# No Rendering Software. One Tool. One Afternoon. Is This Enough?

You are trying to explain design clearly to someone who needs to understand it with the time you have.
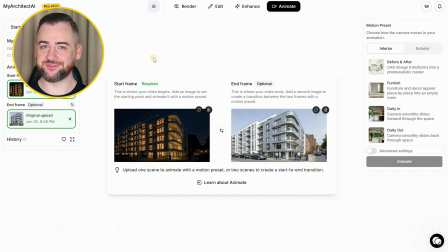(8:16)
And for that, those deliver. So for the first animation, I'm uploading our 2 frames.
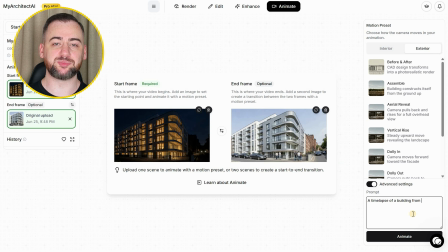(8:22)
We will do the time-lapse between night to day. And on this one, I'm going with my bespoke prompt, so as always, all the prompts will be available in the pinned comment down below so you can copy everything. And one more important thing, prompts are purely optional. So let's see the results.
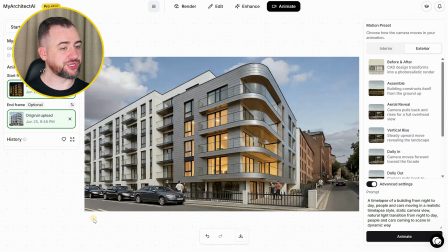(8:37)
The lighting transition across this one is smooth. You can watch the building change character as the day moves.
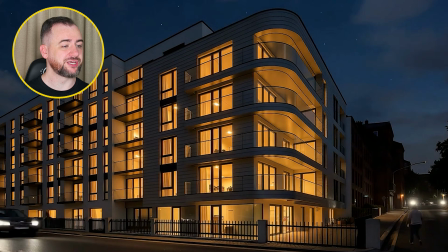(8:43)
Strong for any project where the evening use or street presence at night is part of the brief.
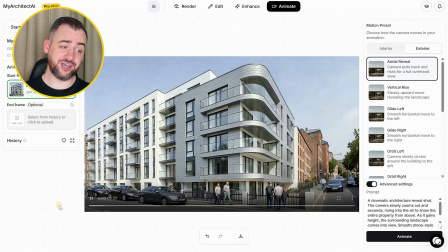(8:49)
Now for the second one, I'm using the Aerial Reveal preset. The Aerial Reveal gives the building context before you give it detail.
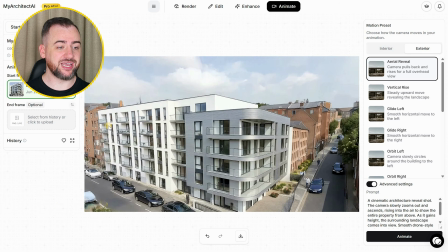(8:56)
The viewer understands where it sits, how it relates to the site, and what the surroundings look like, all before the camera has settled.
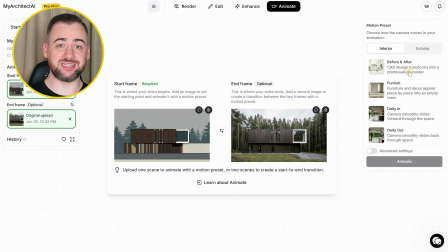(9:04)
For the animation number 3, I'm uploading our realistic elevation and ukiyo-e version.
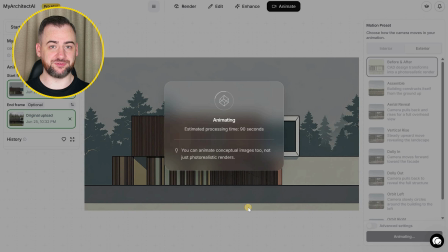(9:09)
Basically, we'll do the before and after transition.
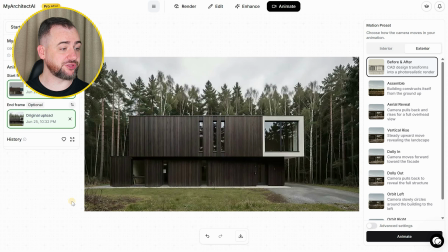(9:12)
The transition from a drawing to photorealistic render in a single continuous animation is something clients respond to immediately.
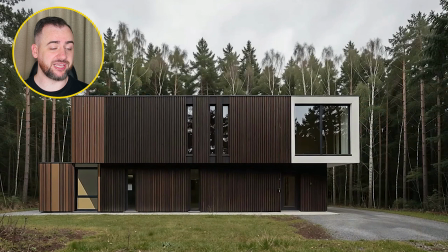(9:19)
It bridges the gap between the drawing they cannot quite read and the image they can. For the animation number 4, I'm using Day to Night preset.
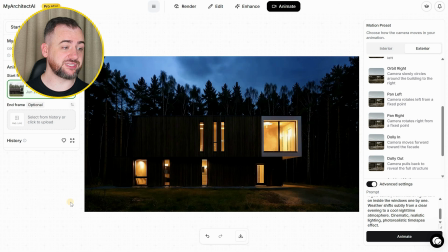(9:27)
The composition works really well here. The facade reads different enough under artificial versus natural light that it's worth showing both.
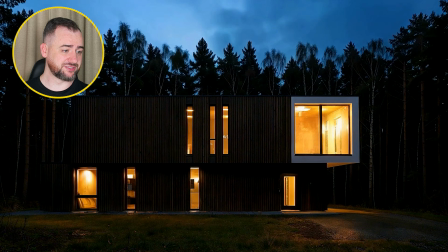(9:36)
And I like how realistically the surrounding behaves. Animation number 5, rotational view around the kitchen.
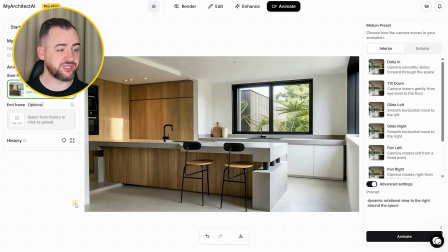(9:42)
The kitchen rotation is deliberately restrained.
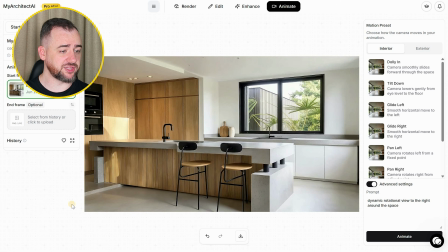(9:45)
The slow movement gives the viewer time to read the space and the materials without the camera pulling their attention away from the architecture.
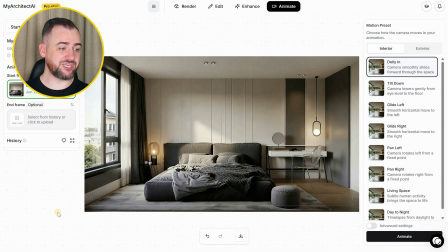(9:52)
Animation number 6, bedroom dolly in. The dolly into the bedroom is the most cinematic clip of the interior set.
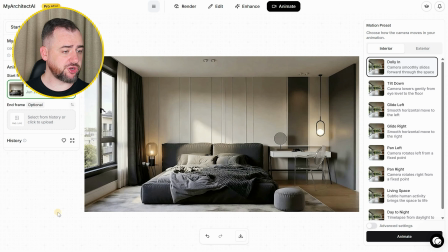(9:59)
It creates a sense of arrival. The room comes towards you rather than being presented to you.
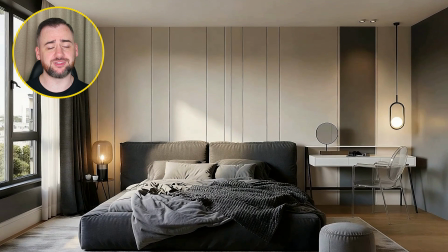(10:05)
This kind of movement communicates something that the static render cannot. Next one is the exterior rotational view.
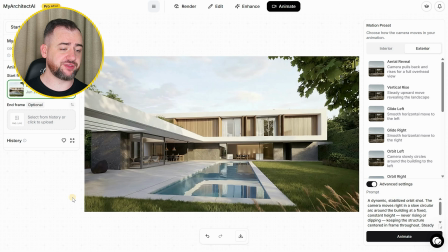(10:11)
The subtle rotation around the exterior gives you the full building without rushing it.
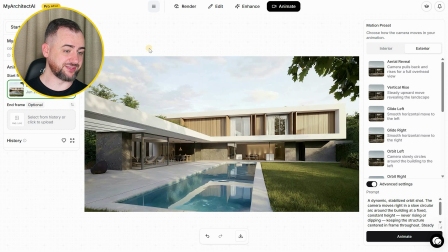(10:15)
Everything revealed slowly enough that the viewer actually takes it in. The quality is what makes it work in a presentation context.
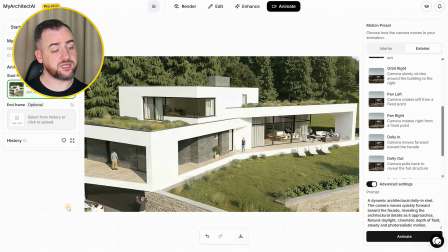(10:23)
And the last one, exterior dolly in. The dolly in towards the garden and the patio is the one I would use to open the client presentation for the interior.
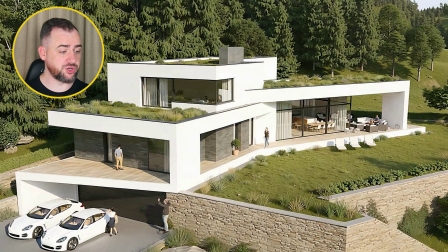(10:31)
It ends on approach. The viewer feels like they are about to go inside. It's a forward motion and invitation. For client presentations, planning submissions, or early stages communication, this is genuinely strong.
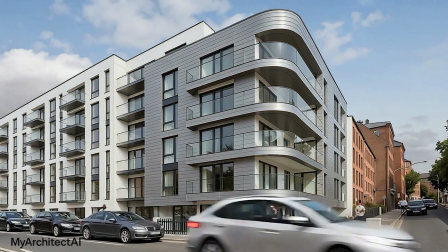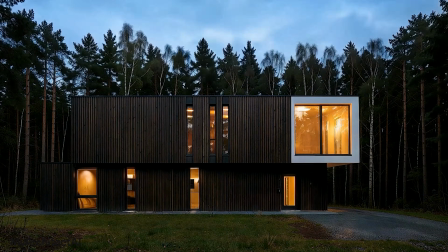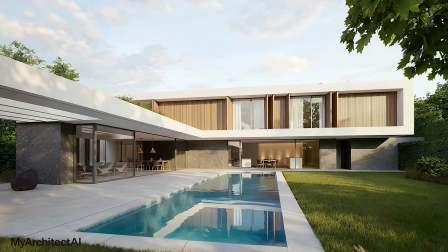So here is what I produced in one afternoon with nothing but a 3D model and MyArchitectAI.
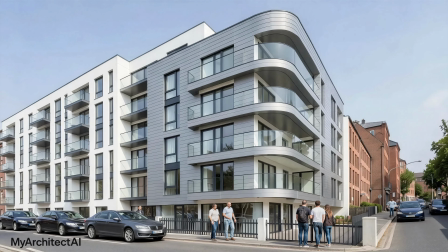(11:07)
Exterior day, night, and enhanced with people. Realistic elevation and UKOE version.
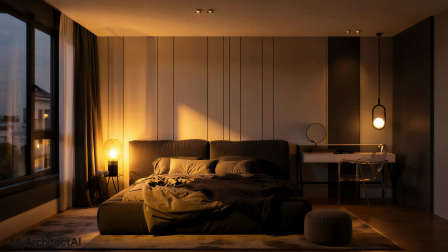(11:13)
Kitchen and bedroom in 2 lighting variations. 2 existing renders rescued with rebuild.
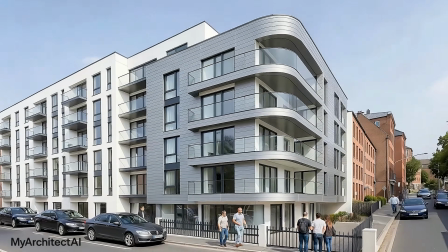(11:19)
And then animations covering every major camera type. This is a complete visual set.
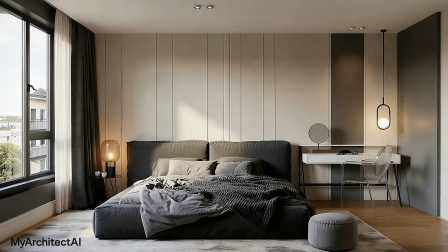(11:25)
The kind of thing you would normally require renderer setup, material libraries, and lighting rigs, and hours of iteration. So if you have rendering software that you know perfectly well, keep using it. MyArchitectAI is not trying to replace V-Ray workflow for someone who has already mastered it. But if you are still getting to that point, or you are working on the early stage design where speed matters the most, this tool removes the barrier completely. When it comes to the pricing, you can try MyArchitectAI for free.
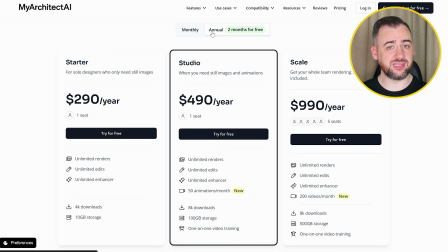(11:56)
Paid plans start from $29 a month, and you have unlimited use of all of these tools, not a credit system. Also, use my code ATE20 at the checkout to get 20% off. And one question before you go.
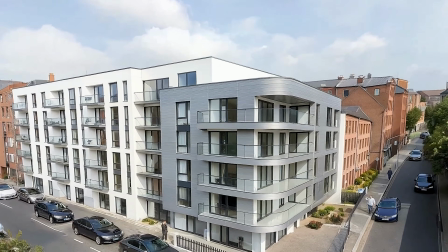(12:09)
Which output would you actually use in your own workflow right now? Drop it in the comments.